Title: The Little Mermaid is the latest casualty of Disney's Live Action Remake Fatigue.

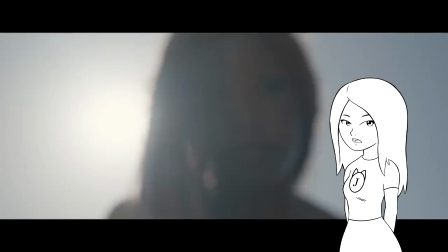0:00 So we finally come to the live-action Little Mermaid, Disney's latest live-action remake.
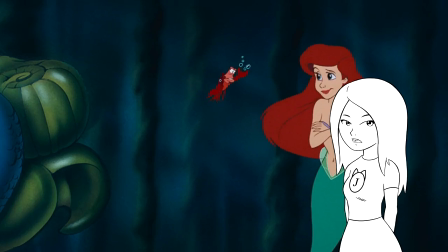0:04 It ends up being pretty much what we were expecting, a mostly word-for-word copy of the original, with some changes that ended up being pretty baffling.
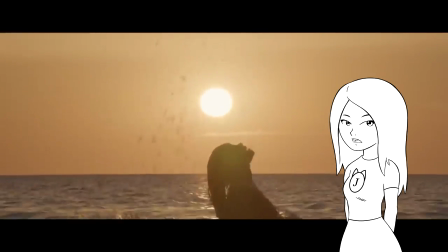0:12 I'm going to be making a video specifically on those changes, and why, in my opinion,
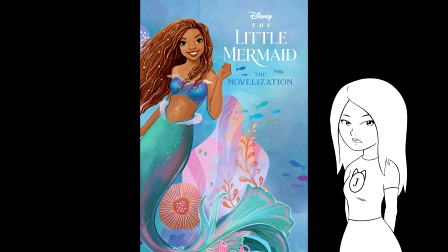0:16 they didn't work the way Disney wanted them to, but I am grateful that the novelization came out before the movie did, because it was pretty much spot on, and I'm glad that I had a warning before I went in to see the film, otherwise I would've been even more disappointed.
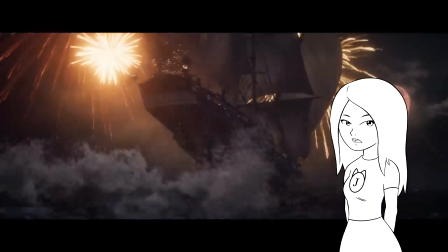0:29 So I thought for this one I would just give my overall thoughts on the film. First, there's the visuals. It ended up looking better on screen than it did in the trailers.
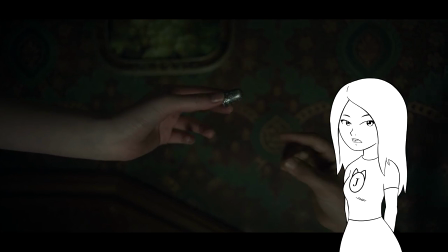0:36 It was definitely a lot better than Peter Pan Wendy, which was so poorly lit you could barely make out what was going on screen,
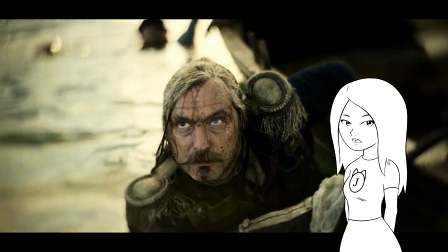0:42 at least during the night shots, and even in direct sunlight it still looked washed out.
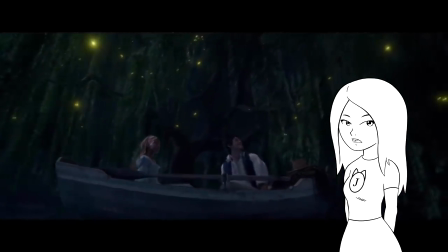0:46 Luckily this movie didn't have as bad a problem with that, although I still don't think it looked very good, admittedly.
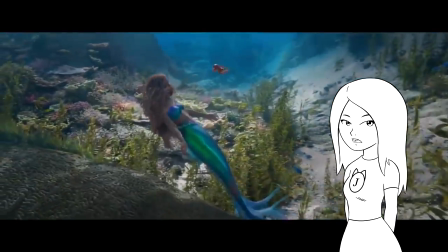0:51 The CGI looked pretty phony, and it dipped into the uncanny valley too much for my taste.
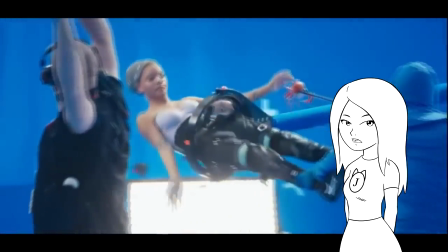0:56 All the merfolk are also wiggling their arms probably more than they need to.
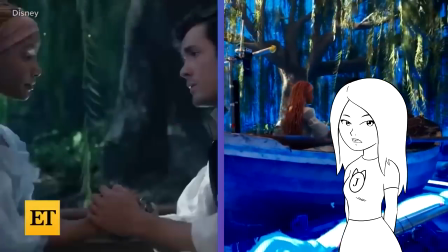1:00 Them superimposing the actors onto 3D models doesn't look as bad as Cats, but it still falls into that uncanny valley, which is unfortunate.
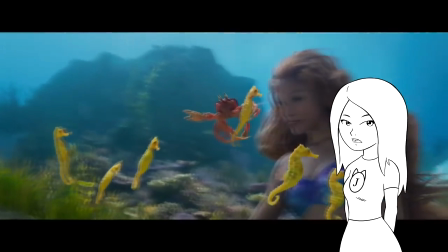1:09 The movements just didn't feel natural. The sea creatures are also very uncanny, which made Under the Sea a lot less charming for me.
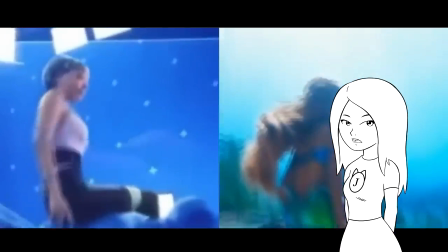1:15 Sebastian was already creepy enough, but then they have a part where Ariel is riding on a sea turtle who's walking along the ocean floor, and it just didn't do it for me.
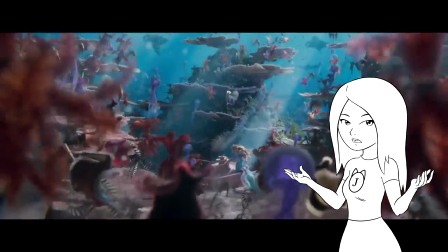1:23 And that's on top of all the faceless CGI sea creatures dancing around. Although Ariel herself seemed into it, which is a little weird when you think about it,
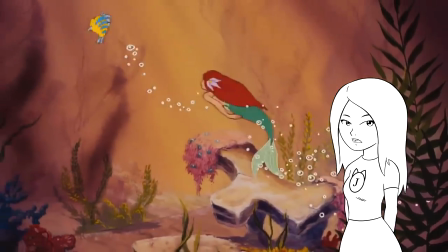1:31 since she's supposed to not agree with Sebastian, so when she disappears at the end it feels more random.
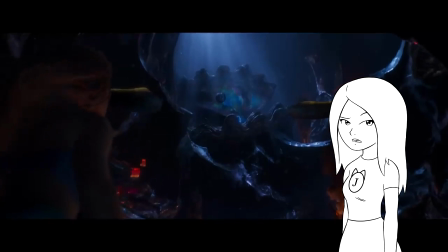1:36 She was just singing along and now she's gone all of a sudden. But back to the use of CGI, Ursula was also pretty unsettling, and not in that classic villain kind of way.
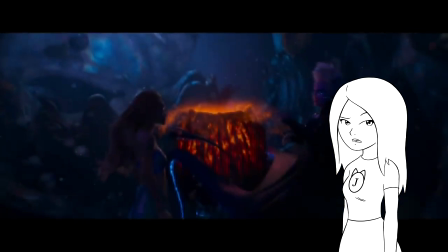1:45 Her tentacles felt kind of unnatural, and then they also can move independently of Ursula.
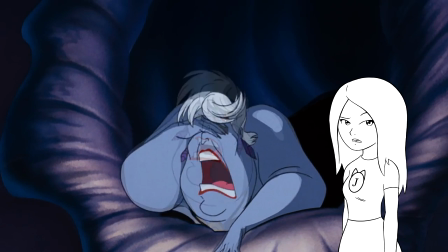1:50 There's one scene where she's throwing a temper tantrum of sorts, so the tentacles move on their own to try to find what she's looking for, and it was pretty unsettling.
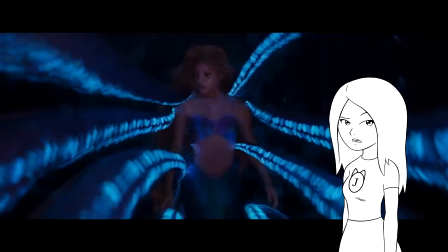1:57 I guess that's what they were going for, but I did not care for it. Atlantica was really underwhelming in this version.
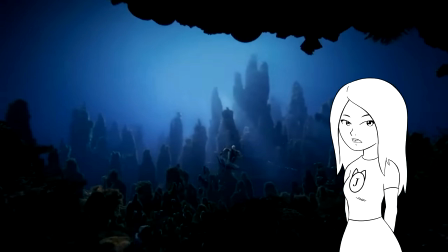2:02 In the animated film, it was a sparkling undersea city, but this time it was just giant rock towers, and it's nowhere near as majestic as it was originally.
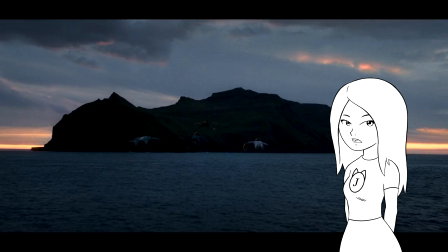2:10 It reminds me of Neverland in the new Peter Pan and Wendy, where it's just an island that looks like a boring rock.
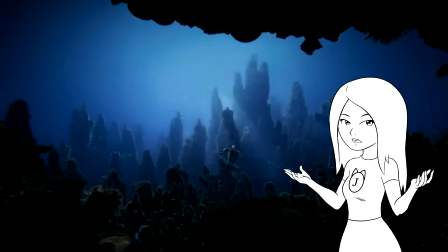2:16 I know they want to be realistic, but these are fantasies that include things like mermaids and fairies.
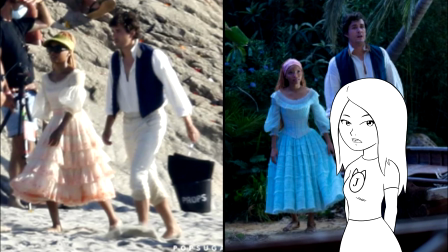2:21 Have some fun with it. I'm also disappointed with Ariel's costumes for when she's on land. She only gets two dresses in the whole movie, and they're both pretty much the same ruffle dress but with different colors.
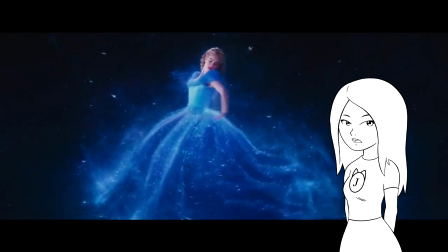2:31 And while the dresses themselves are nice, they're pretty understated when compared to the rest of the Disney princess lineup, and they never give her a princess dress, which is a shame.
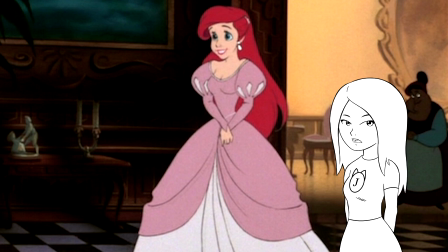2:39 Ariel has some pretty iconic styles, and it would have been great to see them again in live action.
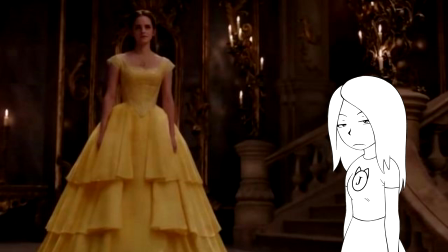2:44 The other remakes got poofy princess dresses. Admittedly, Belle's was awful, but at least they remembered to have it.
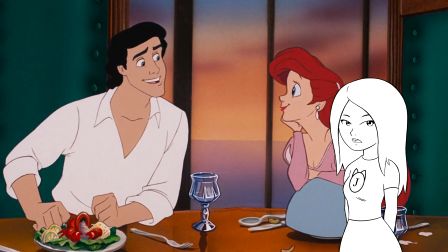2:50 They cut the dinner scene, and while I do like the scene they replaced it with, I don't think it needed to replace it outright.
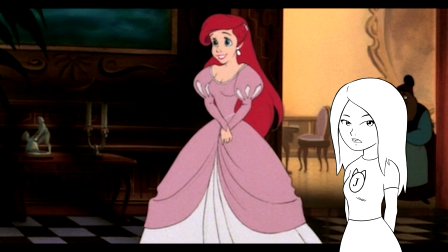2:55 They could have had a scene where she has dinner with Eric and the Queen, with her in her big poofy princess dress, and a scene of Eric showing her maps.
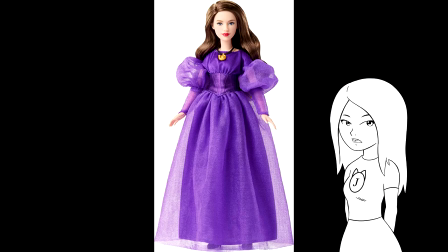3:02 Even Vanessa has a more princess-like dress than her.
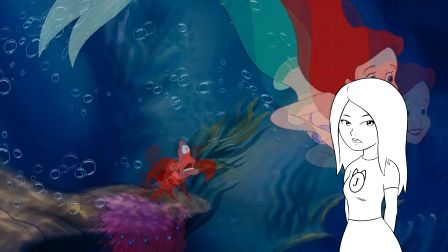3:05 They actually cut a lot of scenes and lines from the original, which is kind of weird since it's an hour longer than the original, which causes the movie to drag in my opinion.
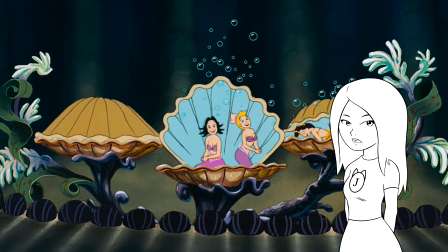3:14 But one of the scenes they cut was the concert at the beginning, where they introduced Triton's daughters.
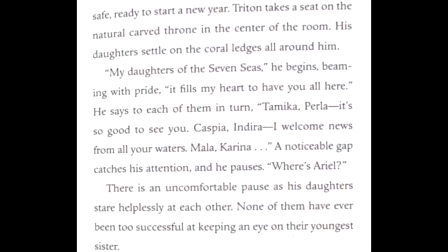3:18 The scene they replace it with isn't exactly interesting. They replace it with something called the Coral Moon Festival, where the daughters of Triton just sit around in a circle, and then Triton addresses them all by name.
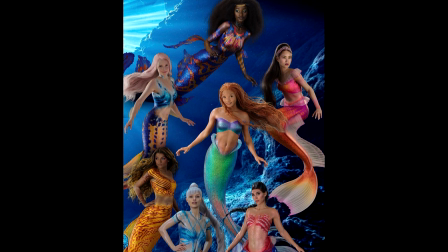3:29 Except they all know each other, so it's very obvious that he's doing this just for the sake of the audience.
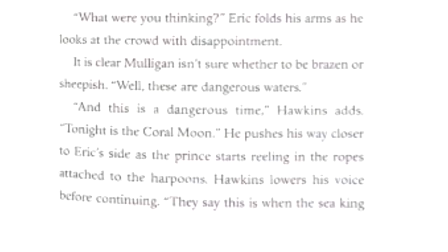3:34 They also never explain the significance of the Coral Moon, so it feels more like they're just gathering for a family meeting rather than a celebration. And as far as world building goes, it would've been nice if they had given us more information.
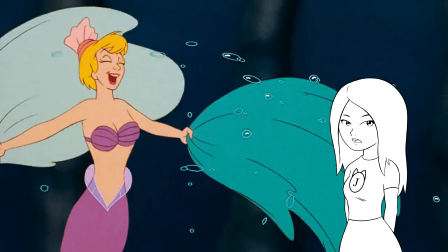3:45 If they were going to replace a musical number, it would've been nice if they replaced it with something a little more engaging.
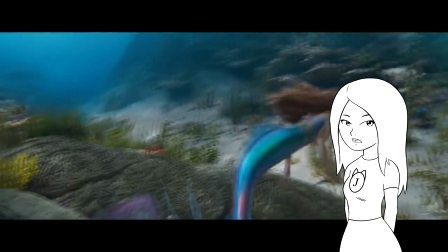3:50 The film has a lot less energy than the original animated version does.
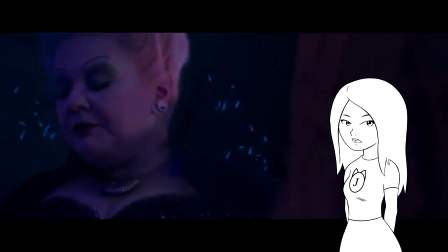3:54 I guess it's supposed to be more grounded, but then for scenes where it does get really intense, it feels like there's a disconnect.
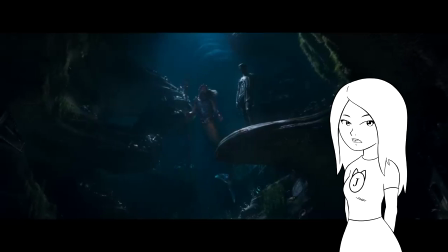3:59 For example, I thought Javier Bardem's performance was way too subtle. King Triton has a lot of presence, but Bardem felt like he was kind of sleepwalking through his scenes.